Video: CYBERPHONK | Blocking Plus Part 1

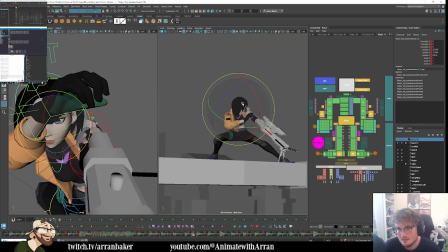(70:48)
So we can ease out the head. That feels a bit better.
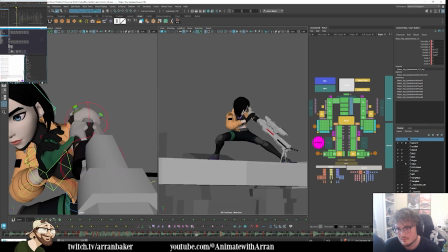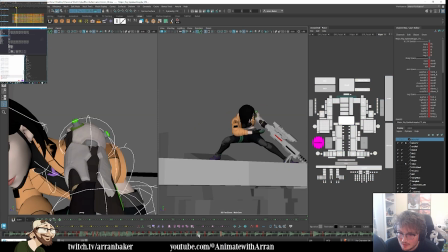(71:05)
Now I just need to play around with the spacing here. I think this needs to go into a 1.
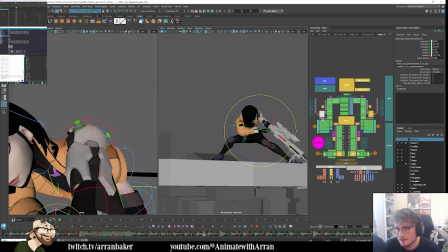(71:15)
With that hand coming in. Just so we read that little contact there.
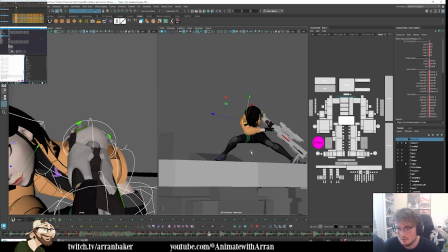(71:25)
And then this is when we're going to begin to ease out on the push.
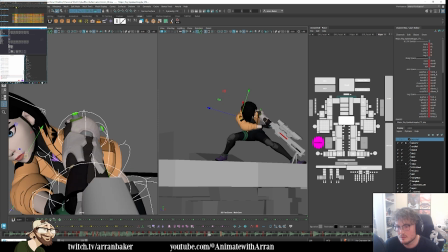(71:31)
So this is where it gets a bit broader.
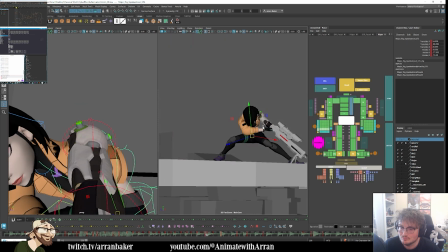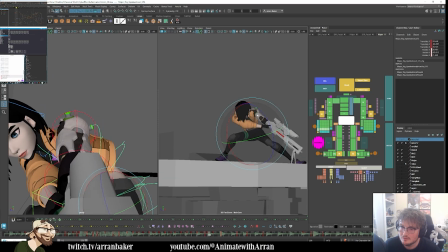(71:38)
I think we can already begin to lead a little bit further back
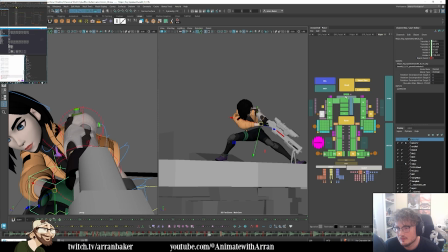(71:46)
with the neck and the head.
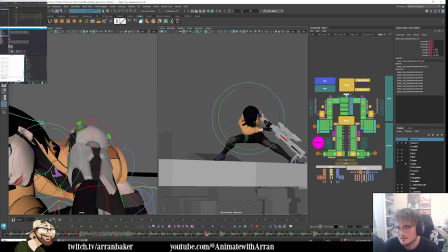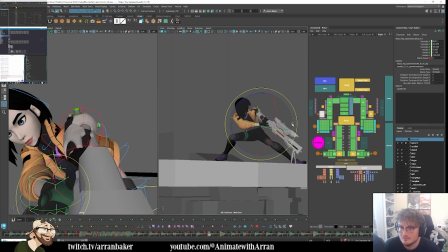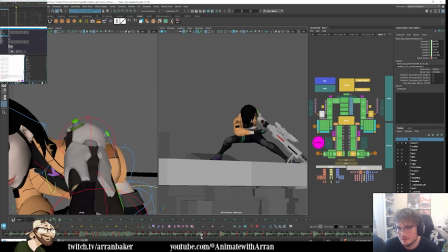(72:07)
There's a little bit of offset in timing there now. So that the head slightly leads.
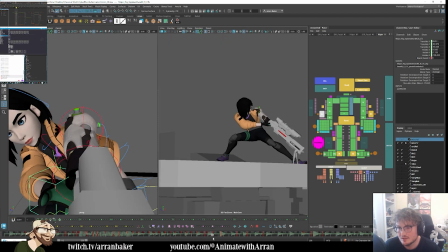(72:13)
Then she pulls.
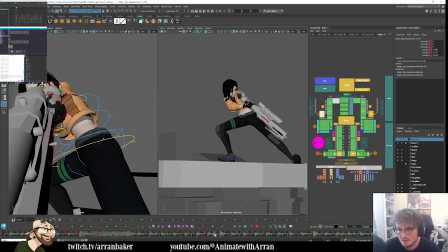Now this is where the reference can possibly come in handy as well. So I'm going to turn that back on.
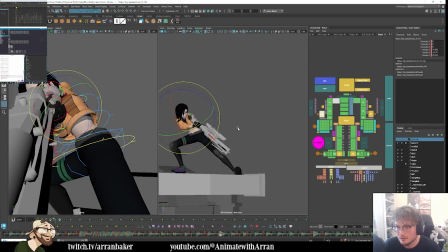(72:33)
Just to see if there's anything in here, just to understand the mechanic a little bit more. For the most part, a lot of the blocking is done. So it's more just if there's any information that might be useful, but there's a chance that there might not be. So this is the reference.
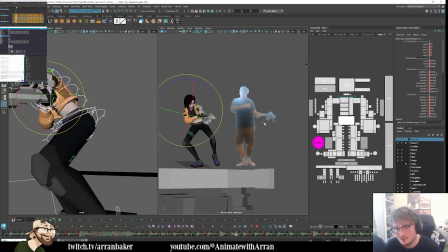(72:50)
Yeah, so she's keeping her weight quite far over screen left here.
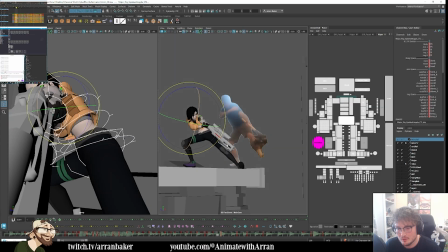(72:55)
I actually am going to add an extra in between to ease in slightly,
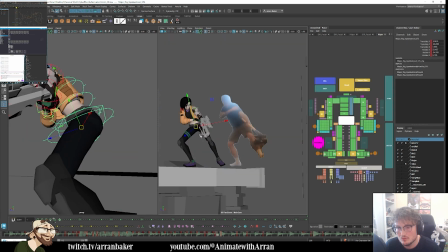(73:01)
so that we favor her weight a little bit more over here. So as we're coming through, we do want to keep the sniper a little bit closer to her body.
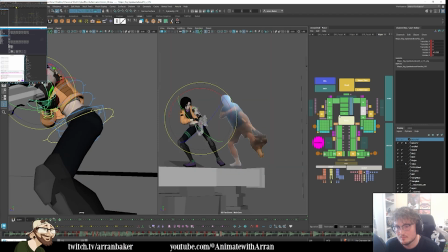(73:19)
I'm gonna keep that quite tight as it comes in, but then keep the arm still supporting her. And then let's slightly delay that leg just a little bit.
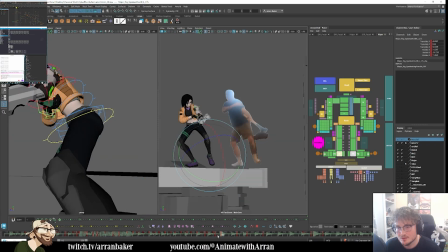(73:39)
Then she's coming through.
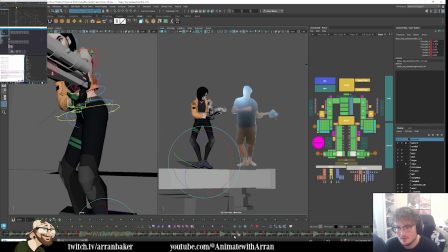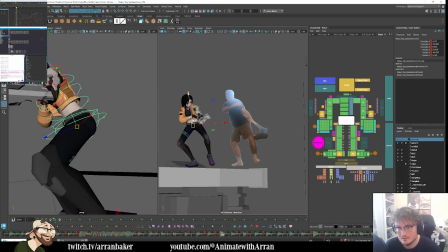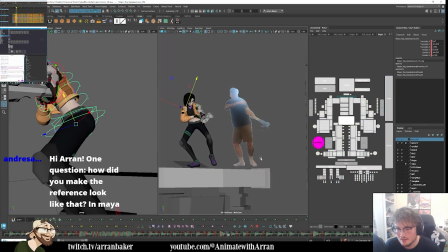(73:53)
So there's definitely going to be a couple of in-betweens in here as we're now coming through.
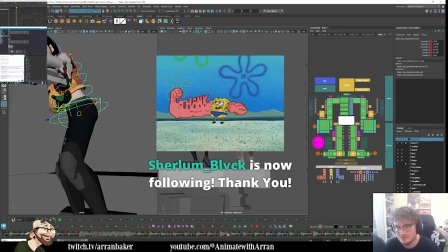(74:00)
Thank you for the follow. Appreciate it. We're just favoring a little bit more of our weight over her right leg whilst the left one comes down.
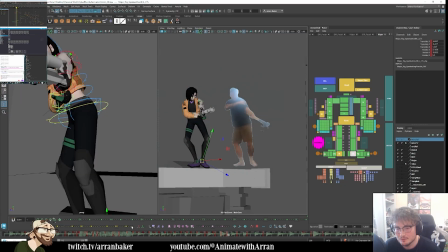(74:08)
But again, in aid of the spacing of how the style was working, there's definitely going to be some transitions where they're quite punchy. So we're going to add a little bit of foot roll in here, but not too much.
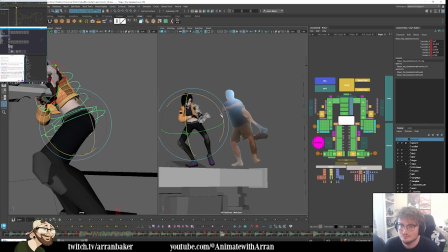Keeping her arm attached at this stage.
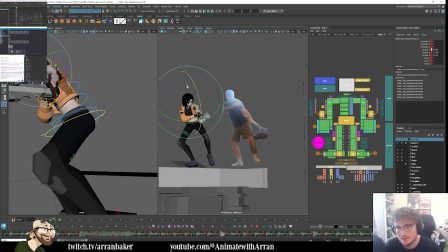(74:44)
Definitely want to get a little bit more lead in her head here, just to continue to counter the balance.
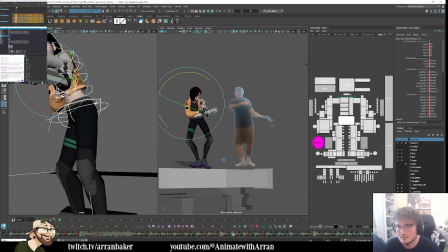(75:02)
And then she's favoring her weight over screen right.
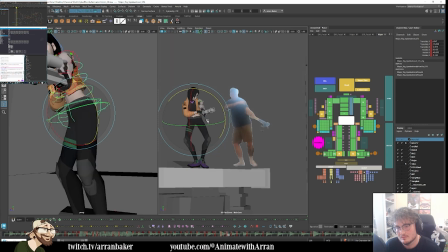As we come through, we can begin to twist her foot here.
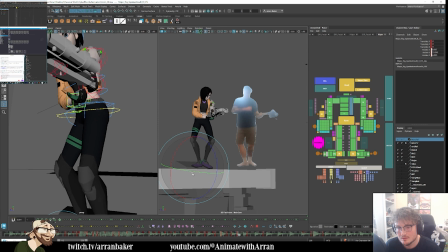Just trying to also consider my lines of action. Still going to keep her arm attached to the elbow at this point, and then that comes in later.
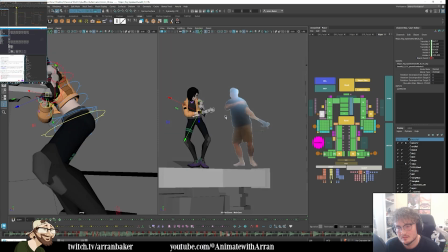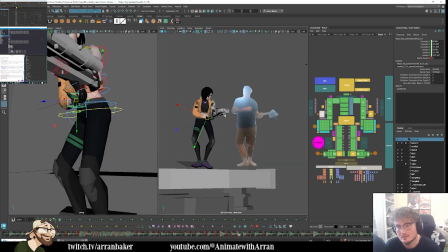Then that's when it begins to let go here. So then there's another in between here as we begin to...
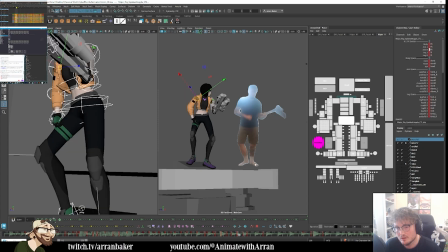(76:11)
We're still easing in, but we are going to begin to take this foot off the ground slightly.
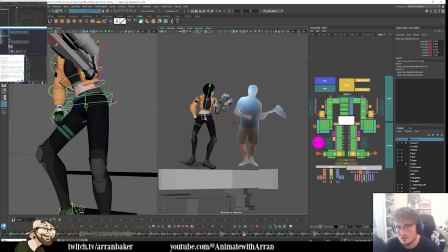(76:18)
Keep the weight shifting to the right.
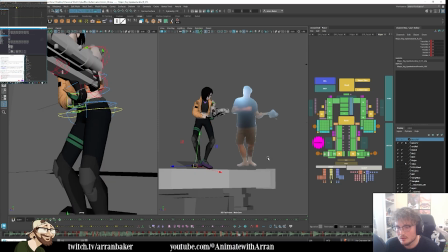(76:24)
So I'm actually leading this foot out a little earlier than the reference is doing,
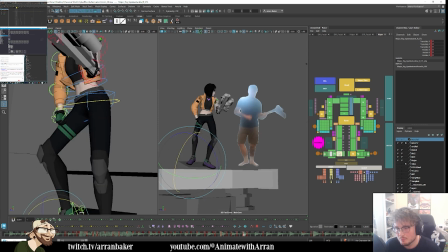(76:30)
but then it will give us a little bit more support and contact in here. So by this key here, she's already down. Her hips look a bit disconnected here, so I'm just going to connect those back up.
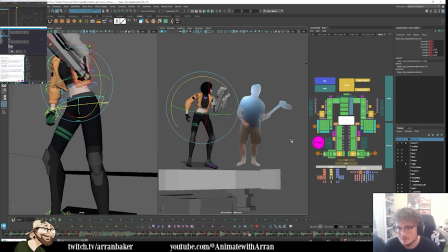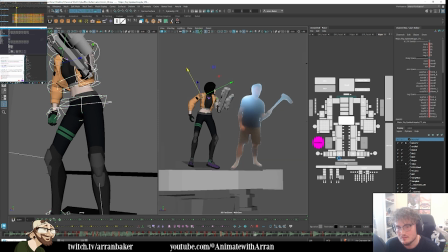(76:59)
And then as we begin to ease in, yeah, it's going to come a little bit around to the right.
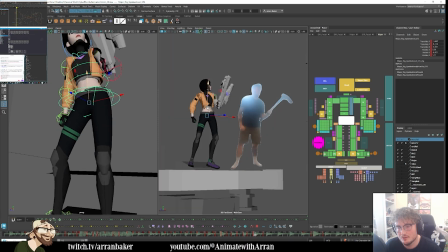(77:05)
I'm going to keep her stance low, and then it arcs up. A little bit of shifting to the weight still. Just slightly offsetting the weight on her chest.
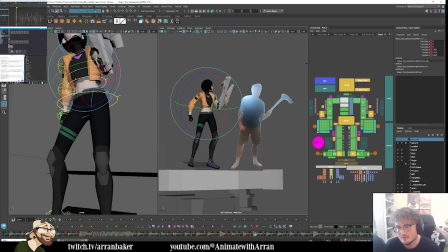Now, I
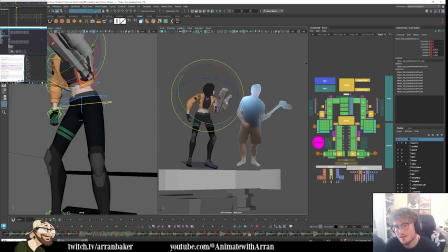(77:46)
can initiate the head to turn first, and then it presents the arm, or do I have the head follow the arm?
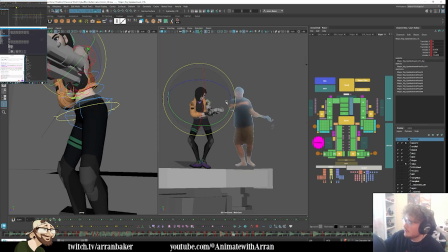(77:55)
So then she's coming around like this, so that we're clearly tracking that, or it could be I'm coming up here and then I present.
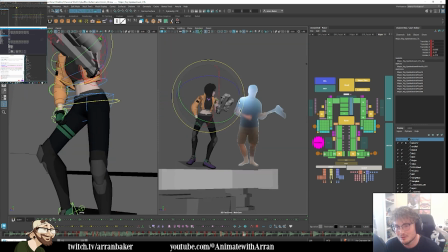(78:02)
I think it's a little bit more dramatic if she does lead, to be honest. So I do quite like that the head comes up first. It just means in here, that head's got to come up and lead a little bit more here,
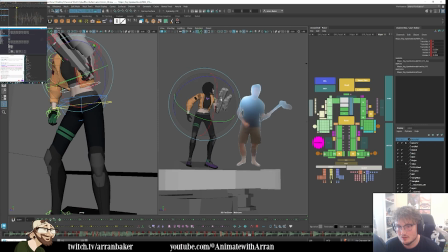(78:18)
which really would mean that the chest is also going to begin to come back up here too a little bit. Just slightly overshoot the head.
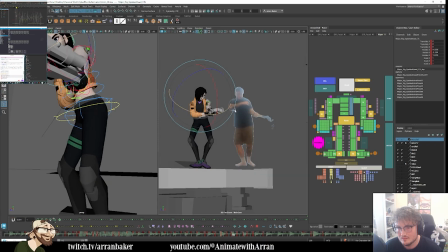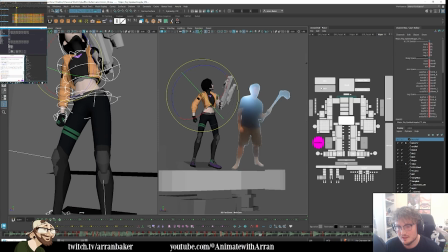(78:42)
And then we're easing in here.
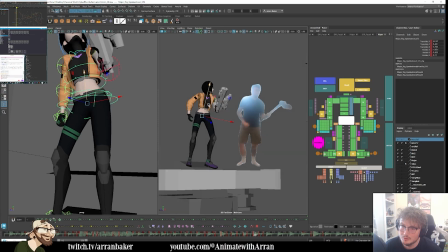(78:48)
Getting a little bit of an arc.
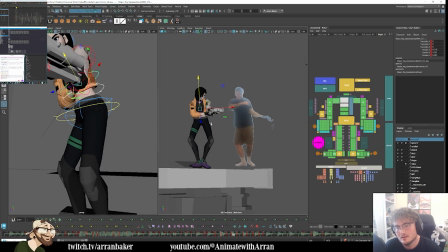(78:55)
And just to sell the weight, I can actually have her spine. Because right now she's leaning very far forward, but all of the weight is technically on screen right.
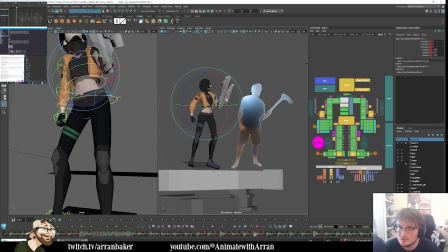(79:03)
So in here, I might actually have her begin to arch her spine back and overshoot a little bit more.